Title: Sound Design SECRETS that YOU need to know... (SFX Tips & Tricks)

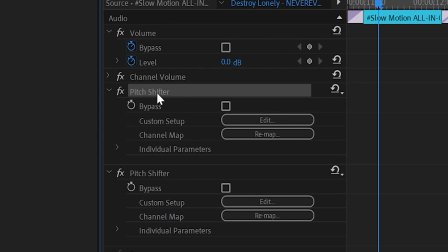So to get it to sound back like how you want it to, you can add a pitch shifter sound effect on. And for our case, it got a little too deep.
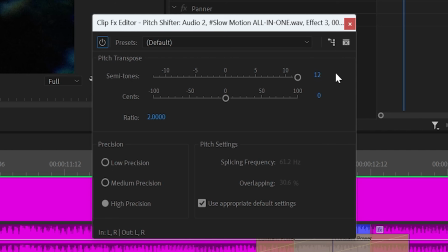So I actually went up 12 semitones, which is actually 1 octave. If you guys are familiar with audio, it doesn't really matter too much.
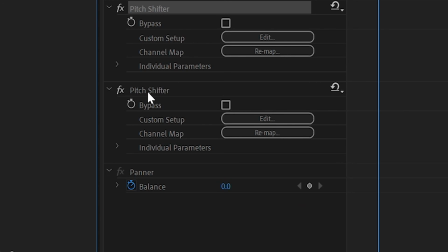If you turn it up to the right, it's going to get higher pitched. And if you turn it down to the left, it's going to get lower pitched. So I actually went ahead and duplicated that clip and brought it up 1.5 octaves or 18 semitones.
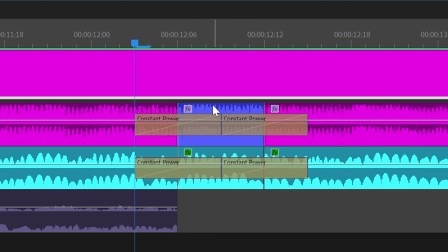And then again, how we added distortion on this original song, how it kind of has that hit.
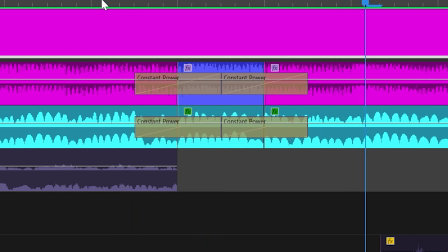I went ahead and just matched that energy and added it onto the slow motion. And again, it's something you can barely even notice, but it does just tie it together a little bit more. So now it's time to add those project dependent sound effects. So for example, for this edit, it was the snowmobile, the footsteps, and the blood, stuff that isn't going to be in every single project. But when you look at your edit, maybe something that you want to emphasize on or bring attention to will really help. Let's go ahead and play just those project dependent sound effects.
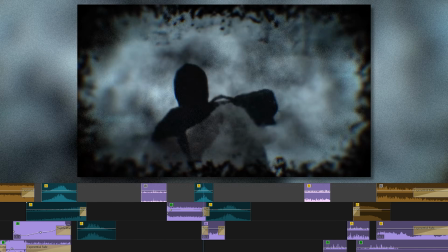As you can hear, just those sound effects by themselves kind of sound a little bit out of place, but when you texture them with the risers, the whooshes, the atmosphere, and then also the sound design on the song itself, really ties all that stuff together.
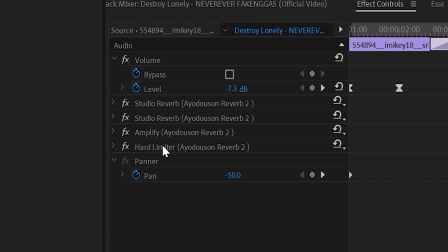But for these, I took it even a little step further and added some reverb and some other effects onto the audio just to change it up a bit, make it feel a little bit more like it's actually in the environment.
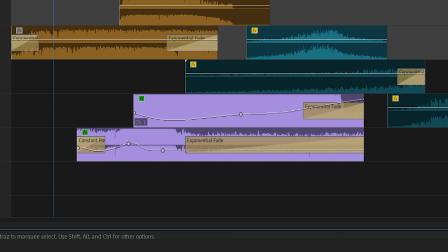So here are the sound effects with no reverb or any effects besides just the keyframed audio and exponential fade.
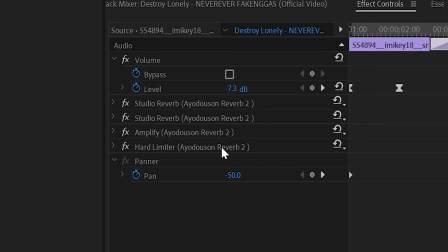So after I added some reverb, if you guys are interested in any of the reverb presets I used, and then this is with the reverb and all the effects on. You can hear how it has a little bit more of like the echo and it feels a little bit more like meshed into the environment.
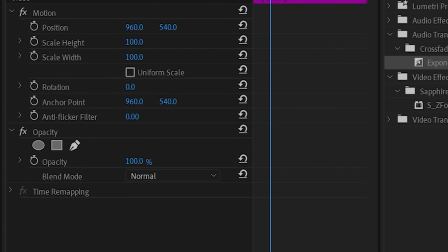Another technique I used is I actually used the panner to pan the audio from left to right. So when we play just this one by itself, and then here it is without that panned. It still sounds good, but it just doesn't have as much of that dynamic. And I think that's what's really important about sound design. It's those things that like maybe you wouldn't really pick up on immediately as a listener or the viewer, but it does just feel more whole.
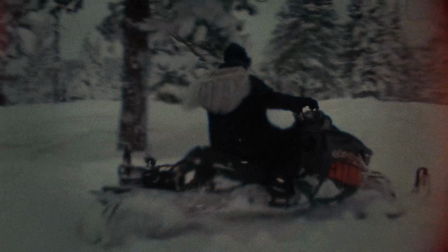So for example, the snowmobile here is kind of starting off on the left-hand side and then it's driving away to the right.
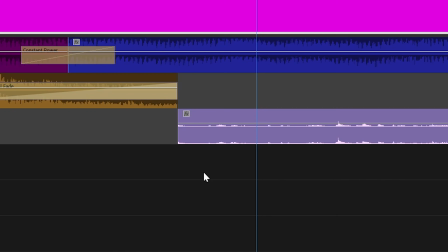So that's why I went ahead and panned it to the right. Another really useful and important tip while doing sound design is if you press P on your keyboard and go to this bar on any sound effect, you can actually click and add a point. And if you do that, you can kind of drag it up and down. And also if you go to the effects controls, highlight them, go to Bezier, you can actually now click back on that point and kind of slope it up however you want.
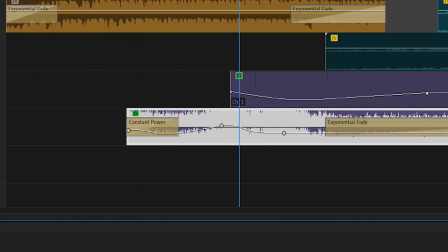So it can, like, you can have it rise in like this. As you can see on this audio clip of the snowmobile coming through, I actually have it kind of rise up.
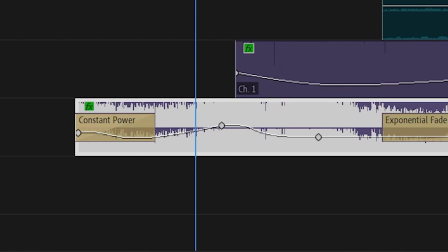So when we play that, you can hear how it's the loudest right here and then it slowly fades out throughout. And then after going through and adding all those techniques that we just learned, this is the sound effects with no song at all.
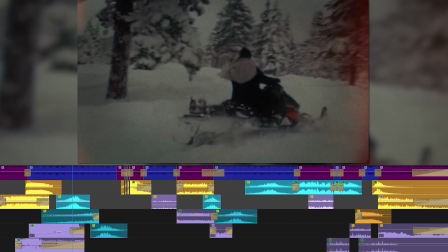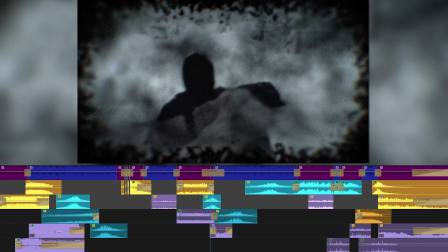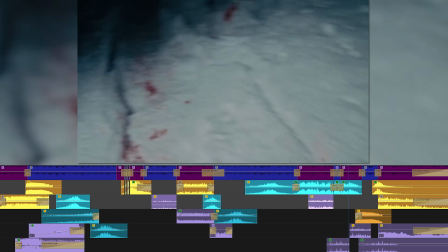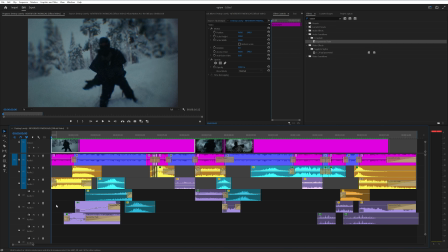And then finally, let's go ahead and play everything all together.
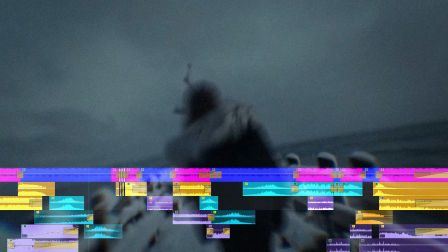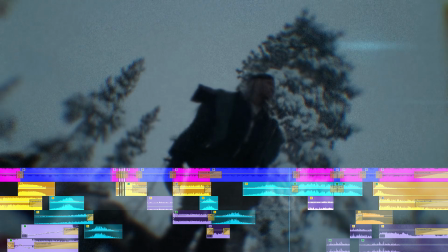That's pretty much all I got for you guys in this one. If you guys did enjoy the video, take a second and drop a like. It really does help push out my content to more people. If you want any of the sound design packs that I mentioned in this video, I'll have them linked down in the description. I also have a website that I use, freesounds.org, to get a lot of free sound effects like the snowmobile and the footsteps and the blood, all that stuff for free. If you don't already have a sound design pack, I'd highly recommend you get one. That way you just have high quality sound effects on your computer ready to use in your project. And you don't have to search for them and waste a bunch of time. But that's it for this video. Peace.